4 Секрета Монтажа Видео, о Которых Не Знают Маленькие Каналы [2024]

Как сделать хорошее видео отличным, а популярное видео вирусным? Расскажу вам 4 секрета монтажа, о которых не знают маленькие каналы.
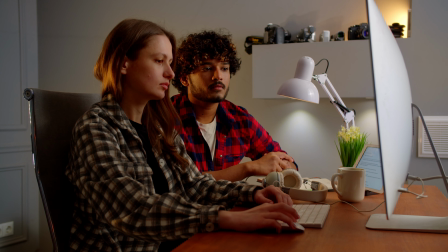8s
Если вы создаете контент на ютубе, нужно привыкнуть к мысли, что успех ваших роликов во многом зависит от вашего монтажа.
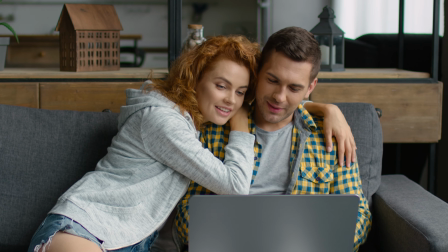15s
Пролистнут ваше видео и через секунду забудут. Или посмотрят до самого конца, не отрывая взгляда от экрана.
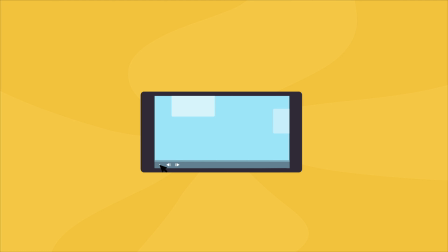21s
Давайте разбираться, какие техники и приемы монтажа используют популярные каналы, чтобы завоевать внимание и симпатию аудитории.
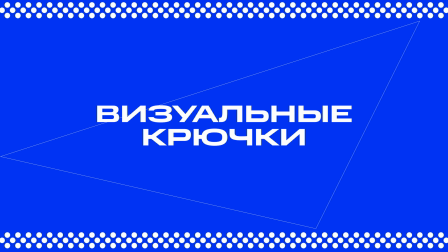28s
Визуальные крючки.
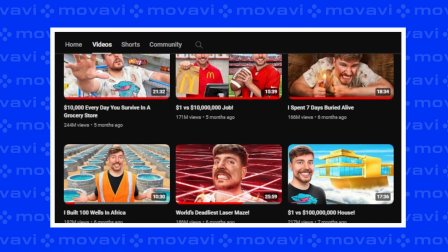30s
Думаю, вы замечали, что когда вы листаете видео в ленте YouTube и наводите курсор на рандомный ролик, он начинает проигрываться с самого начала без звука. Это тот идеальный момент, который многие крупные влогеры используют, чтобы создать так называемые визуальные крючки. На них они ловят внимание нового зрителя. Если вы тоже хотите, чтобы, встретив ваше видео в ленте, пользователь захотел посмотреть его до конца, вам нужно использовать разнообразные крючки и зацепки, которые приковывают взгляд и притягивают к себе.
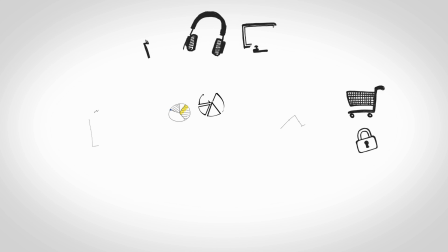58s
Это может быть какая-то прикольная графика в начале ролика, необычная цветокоррекция,
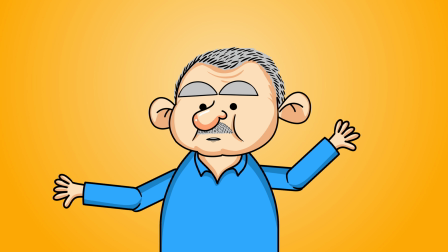63s
яркие субтитры или анимированные персонажи, сочные крупные планы и так далее. Решать вам. Есть куча способов создать визуальные зацепки, и это тот самый момент, когда вы можете проявить свою креативность. Порой креаторы на ютубе становятся настолько популярными, что само их лицо или образ становится визуальным крючком,
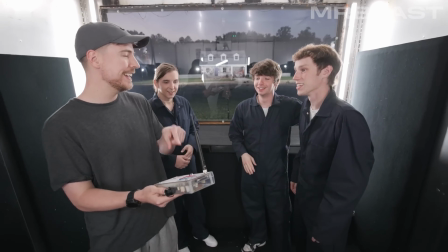82s
который цепляет зрительское внимание и заставляет включить ролик. Надеюсь, однажды это произойдет и с вами. Ну а пока этого не произошло, какие другие визуальные зацепки вы можете использовать в своих видео?
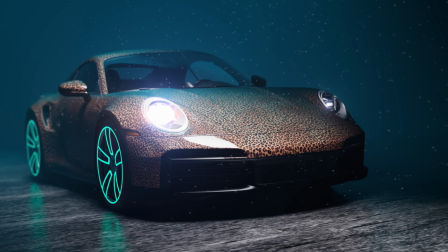93s
Во-первых, это могут быть динамичные монтажные приемы, вроде быстрой смены кадров, быстрых зумов или размытий.
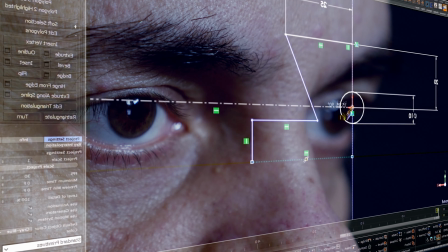99s
Еще в качестве визуальных крючков очень круто работают анимация, рисованные элементы и графические спецэффекты. При грамотном использовании эти приемы делают видео более заметным и интересным.
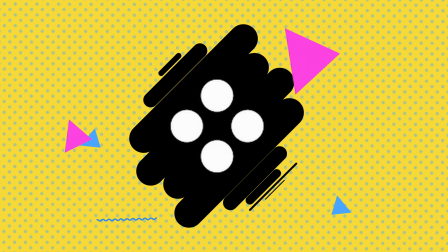110s
К примеру, можно анимировать логотип своего канала, и это станет чем-то вроде своеобразного фирменного знака, цепляющего внимания.
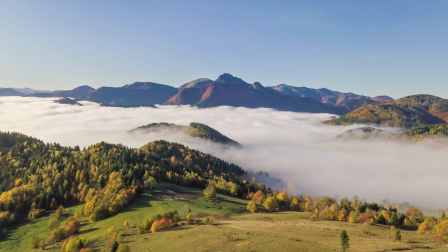117s
Показ видео с необычного ракурса или с высоты, а также внезапные смены обстановки тоже могут заинтриговать зрителей.
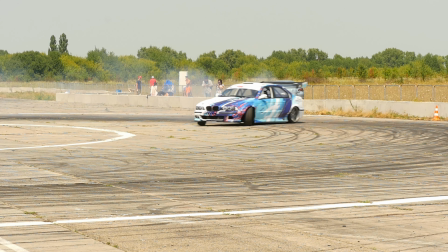123s
И да, всяческие игры со временем, типа таймлапса или слоу-мо, практически всегда захватывают внимание и делают контент более увлекательным.
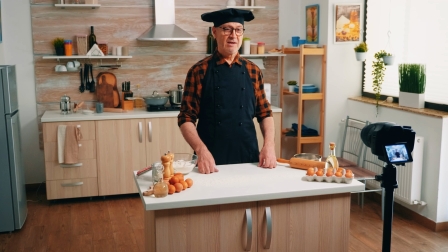131s
Проще говоря, создавая свои видео, всегда держите в голове, какие элементы станут теми самыми визуальными крючками,
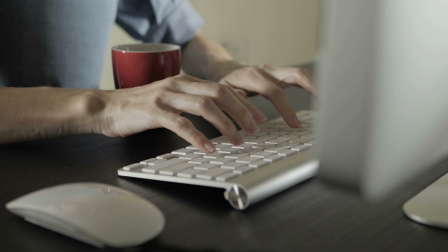137s
которые заставят аудиторию остаться с вами до конца. Создать подобные зрелищные эффекты можно в считанные минуты в хорошей монтажной программе. И сейчас, к слову, у вас есть классная возможность получить все необходимые инструменты для динамичного монтажа, которые захватят внимание вашей аудитории.
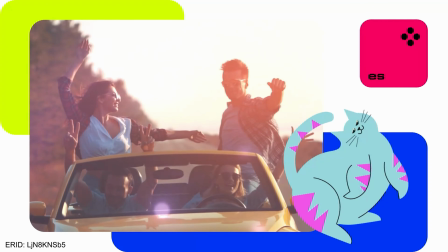153s
Movavi Unlimited — это уникальный годовой план, который объединяет внутри одной интуитивно понятной платформы все самое лучшее от Movavi.
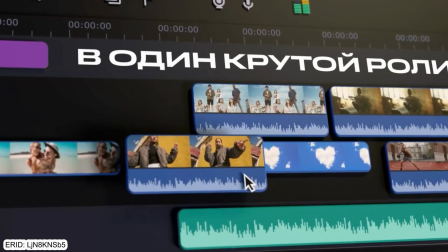161s
И это не только сам Movavi Video Editor+, но и программы для обработки фотографий,
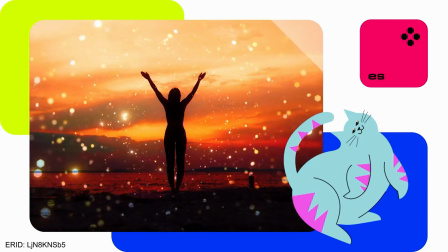166s
записи экрана, конвертации медиафайлов, а также ряд полезных приложений для работы с документами.
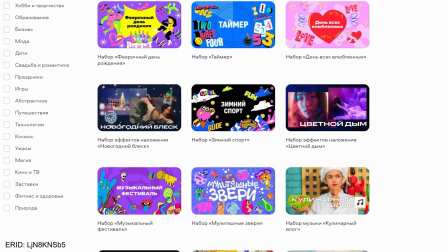171s
Помимо этого, Movavi Unlimited открывает годовой безлимитный доступ ко всем наборам магазина эффектов Movavi.
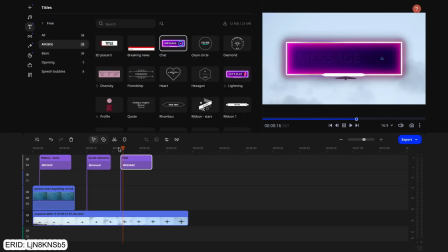177s
Ориентироваться в инструментах крайне просто. Подготовка исходников, визуальное оформление целых видео, ретушь фотографий. Каждый из этих этапов можно сделать в несколько кликов. В отличие от профессиональных аналогов, Movavi Unlimited доступен для многих пользователей. Годовая подписка дает доступ к 10 программам и огромной коллекции эффектов по цене одного приложения.
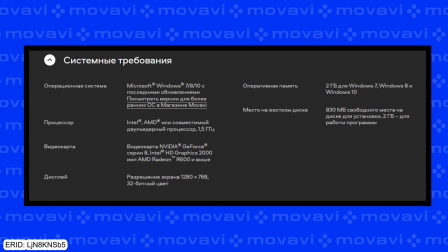196s
А для корректной работы платформы вам будет достаточно и среднего по характеристикам компьютера. Нет нужды ждать, пока звезды сойдутся. Начните создавать классные видео прямо сейчас, получив лучшие инструменты Movavi с невероятными скидками до 85%. Акция ограничена по времени, так что не упустите возможность и кликайте по ссылке в описании. Бироллы. Ну а мы вернемся к теме. Еще один важный аспект монтажа, который часто выпускают новички, это грамотный подбор биролов.
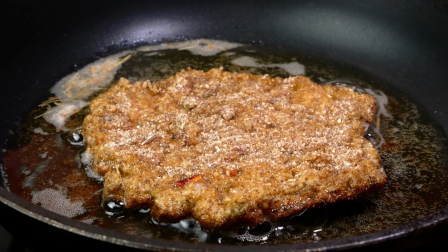223s
Бироллы это кадры, которые используются, чтобы разнообразить монотонность А-ролика и повысить вовлеченность зрителя. Многие маленькие каналы могут по максимуму вложиться в содержание, в аудио, в то, как они сами выглядят в кадре, но все впечатления будут портить скучные пресные биролы.
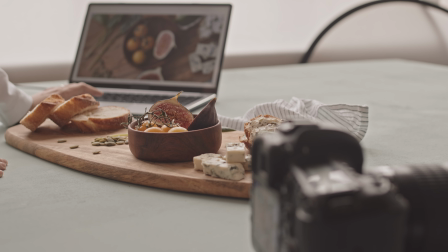240s
А между тем классные биролы, то есть фоновые иллюстративные кадры вполне можно подобрать на бесплатных стоковых платформах, они появятся здесь, на экране.